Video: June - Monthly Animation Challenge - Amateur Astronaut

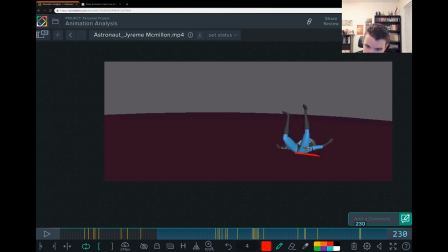and so i can really feel her slow down there and then that's cool what's weird is that she goes backwards here in this frame so you want to keep her going forwards
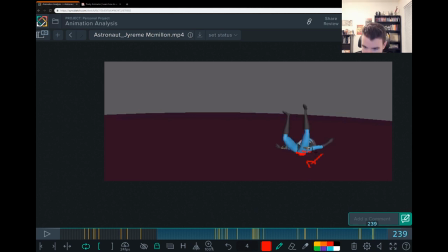this is where she was this is where she just keeps going forward a little bit on this frame and then same deal here. You want that to just settle forwards, right? This is her direction.
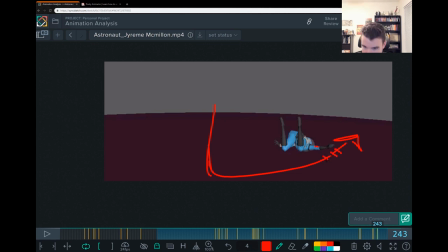She's slowing in, she has speed here before, and then she slows down, spacing wise. Pose wise, this is kind of funny. um i
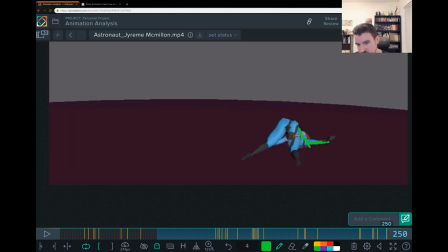would like to see more of the side of the character so we can really see like what's going on with like how much pain she's in with her body or the way that she landed um
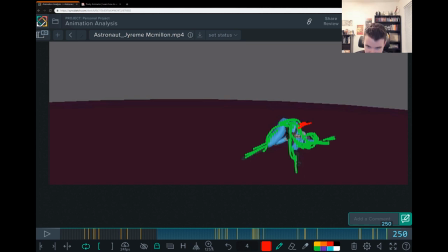something along those lines the other thing that's helpful is again to see that jetpack probably tilted to the side so it looks like it you know things are even more a mess because the jetpack isn't on straight we can also know if the jetpack is off or on still so that's really key to help us story-wise and
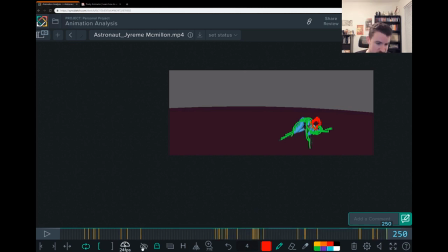speaking of story let's let's talk more about that now um so all these changes will really help you with the story um i want to go back to the beginning real quick
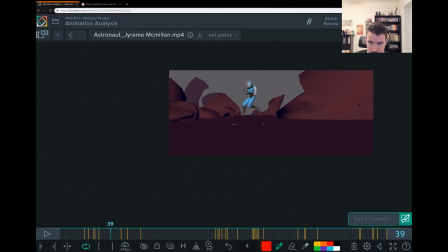so she comes in with this attitude of it feels it feels a little bit clumsy because she comes in like it's like like she's skidding to a
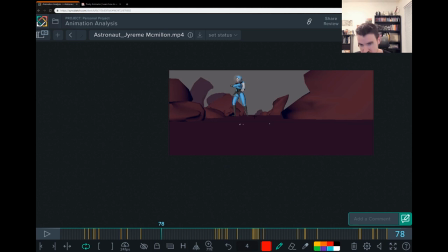stop she's not quite got control of things it's a little bit clumsy um and then and then the rocket malfunctions and she gets really clumsy and terrified right and that's the way it stays all the way until the end where she gets knocked out I guess why
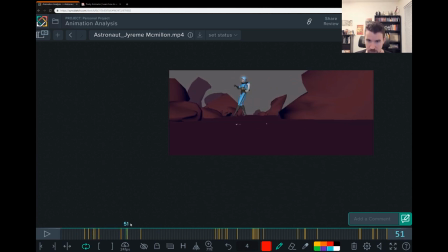not do the opposite why not have her be instead of clumsy in the beginning she's very slick she's very confident she's a pro she does this all the time why not have that attitude from the beginning in
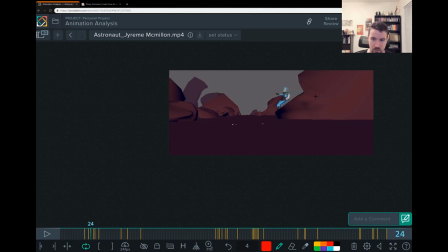which case maybe you don't have to a stop which also takes you you know it's it's like 80 frames of animating just to add that in there. So you want to ask yourself, is that really necessary? Do you want to do that?
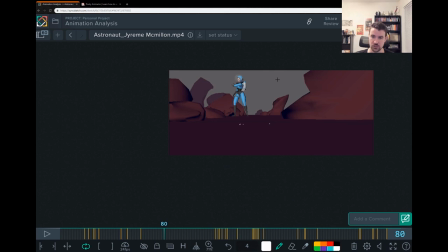Or could, if she's really confident, couldn't she just with her jet pack or like she really sticks the landing, you know, it's like very Gwen Stacy from Spider-Verse versus
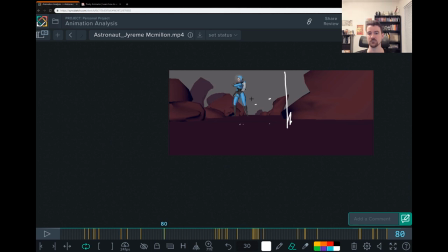that kind of thing. And this would, you know, maybe take you like, I don't know, 12 frames or less to have her shoot in with the rocket pack and hit the landing and hit this pose.
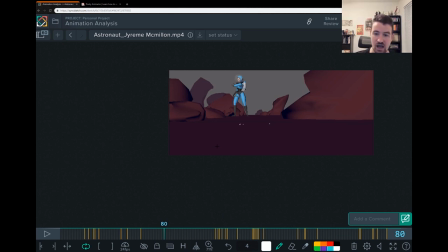And it helps you more story-wise because it's the opposite emotion of what happens after the fact. So she's very confident here. And we can take this pose even.
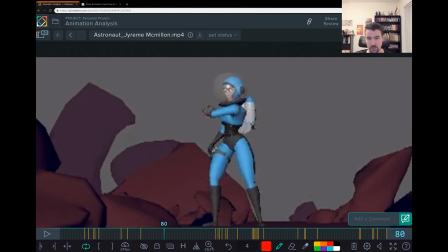We take this pose even and we can show that confidence. So it's like, she's very slick and she's a pro. she does this all the time she's like star command checking her radar you know it's very precise move and her body language would be like chest up you know it's very wonder woman very
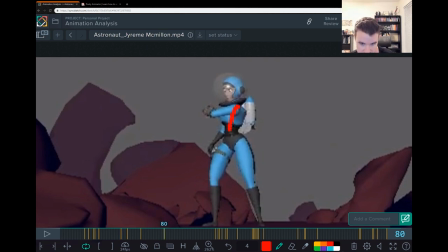super heroine so you would take the